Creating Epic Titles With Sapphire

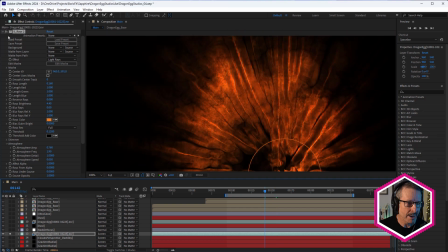Now, at this point, I was searching through the Sapphire Distort category, trying to find something that would make it look a little more like fire. And I couldn't really find what I was looking for, so this is where Continuum came in, my favorite curl effect.
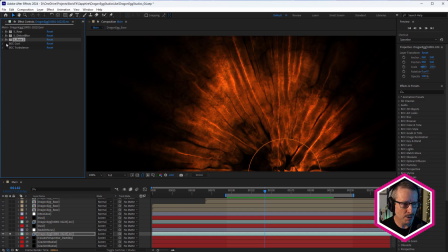So Continuum's got a really interesting distortion.
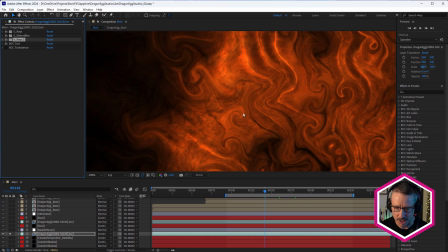This curl effect has a really interesting distortion where it curls the layer, it distorts the layer into curls.
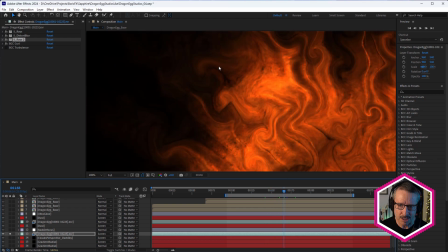And this was, I've thought, really starting to look a little more like you'd see with sort of stylized fire.
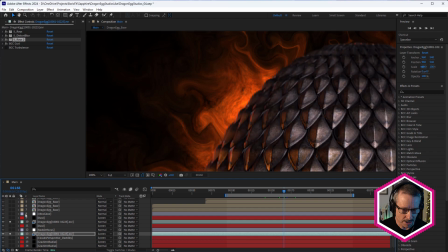So let's just turn that egg back on. So we started to get that kind of look, right?
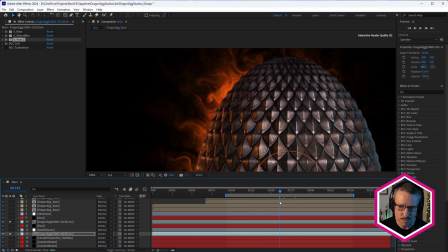So as it pulls back, it looks a little more sort of smoky, fiery kind of look. So curl really helped with this. Now, while I was reviewing this morning before recording, I was thinking, I wonder if there's something else in Continuum or Sapphire that I could use to add even more detail.
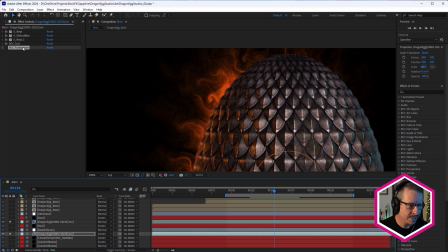And I didn't put this in the final render, but check this out. I've used BCC Turbulence.
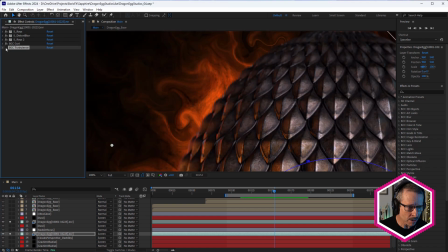And if I turn that on, look at that.
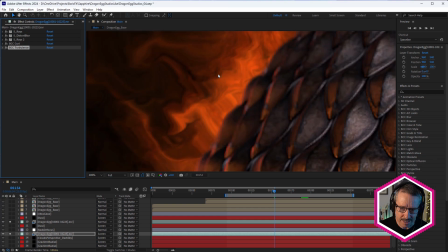It just starts to bend that in a little more interesting way just by using Turbulence.
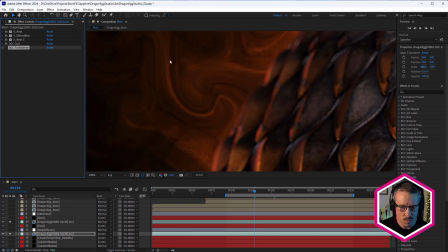And see, you can see it there. So without, it's more curled and smooth, but with a bit of BCC Turbulence, it just breaks it up. Makes it look a little more jagged, a little more angry, a little more fiery. So I actually quite like that.
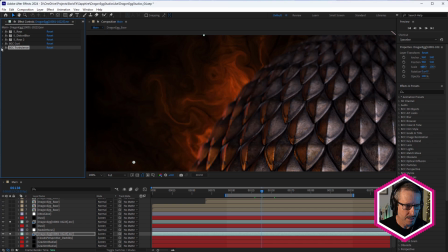I think that really helps. So I was just playing around with the, with the master displacement. Try not to put too much in there, not too little. Just a little bit to sort of add a bit more angle.
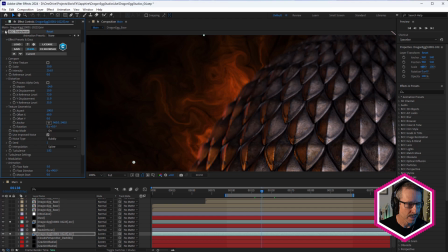Some interesting angles in there as well. So BCC Turbulence. So I do like that a lot.
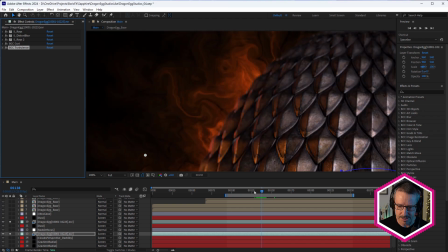I think that really does look like stylized fire.
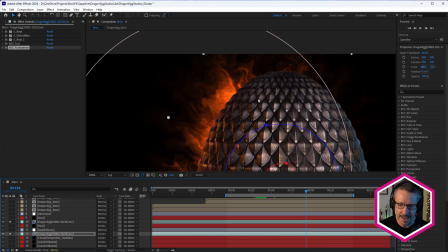And it's nice because the egg is animated to pull back. As it pulls back, the fire obviously, moves back as well, and it kind of follows the egg. And I just want to give you a little bit of insight into the design of this.
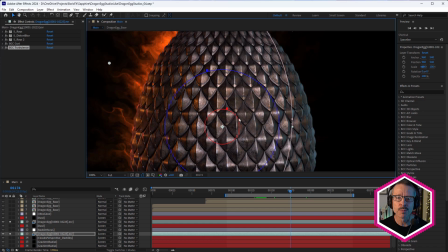Originally, I was thinking maybe I could have the egg crack open and, and have fire come out and particles. And in the end, I thought, no, because, these are kind of, it's strong dragon scales. It just doesn't hatch that way. And I couldn't think of a way to make it look any good.
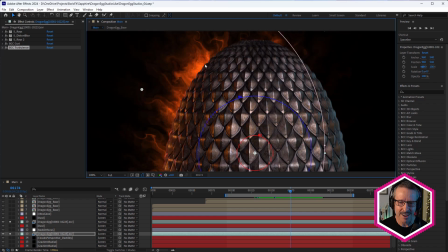So it worked out pretty well because I was able to sort of add the fiery look that I was kind of going for, but not coming out of the egg, but kind of behind the egg. So the feel is there without having to, get too complicated with this.
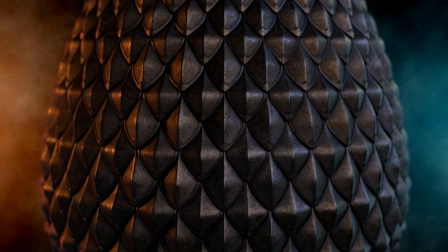Okay, so here's the look so far. And you can already see it's already got a load of depth to it.
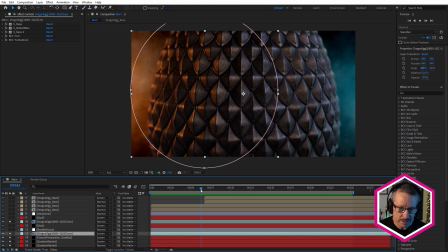And speaking of depth, notice how the sides of the egg are out of focus.
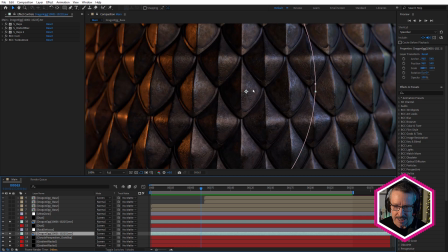And I've used depth of field in Blender to render that out. So we really focus in on these scales right in front of the camera.
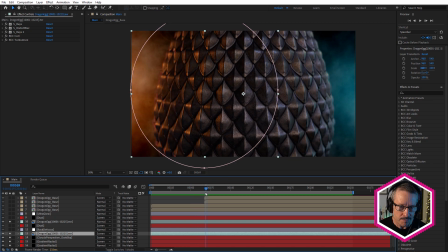Thought that was really dramatic. But see how the background is in focus? And I thought that didn't match. So to get around that, I've used an adjustment layer with Sapphire's rack defocus effect.
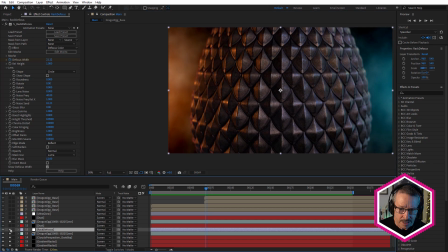So I'll turn that on. And you see how we're just blurring out the background there?
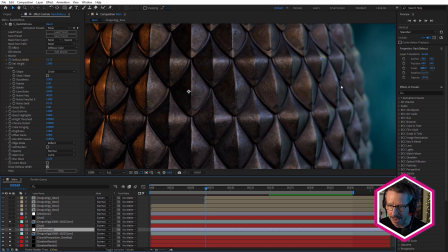So defocusing it to match the sides of the eggs or the back of the egg. And that way we're getting a lot more focus here on the foreground.
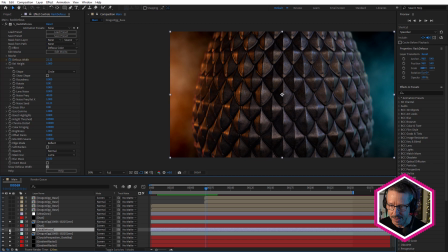Without that, that kind of breaks that. So we're getting sort of focus here and focus there without it. And I didn't like that. So I just added a couple of keyframes to that.
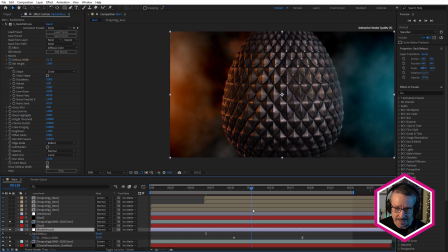So it's out of focus at the start and it starts to come into focus as the egg moves back, because you don't see as much depth of field when the egg's further back in the frame there.
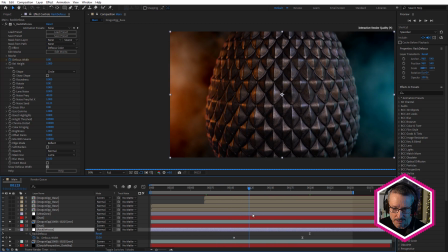So a little further away. So that's how I got around that. So just matching that with a simple adjustment layer with rack defocus.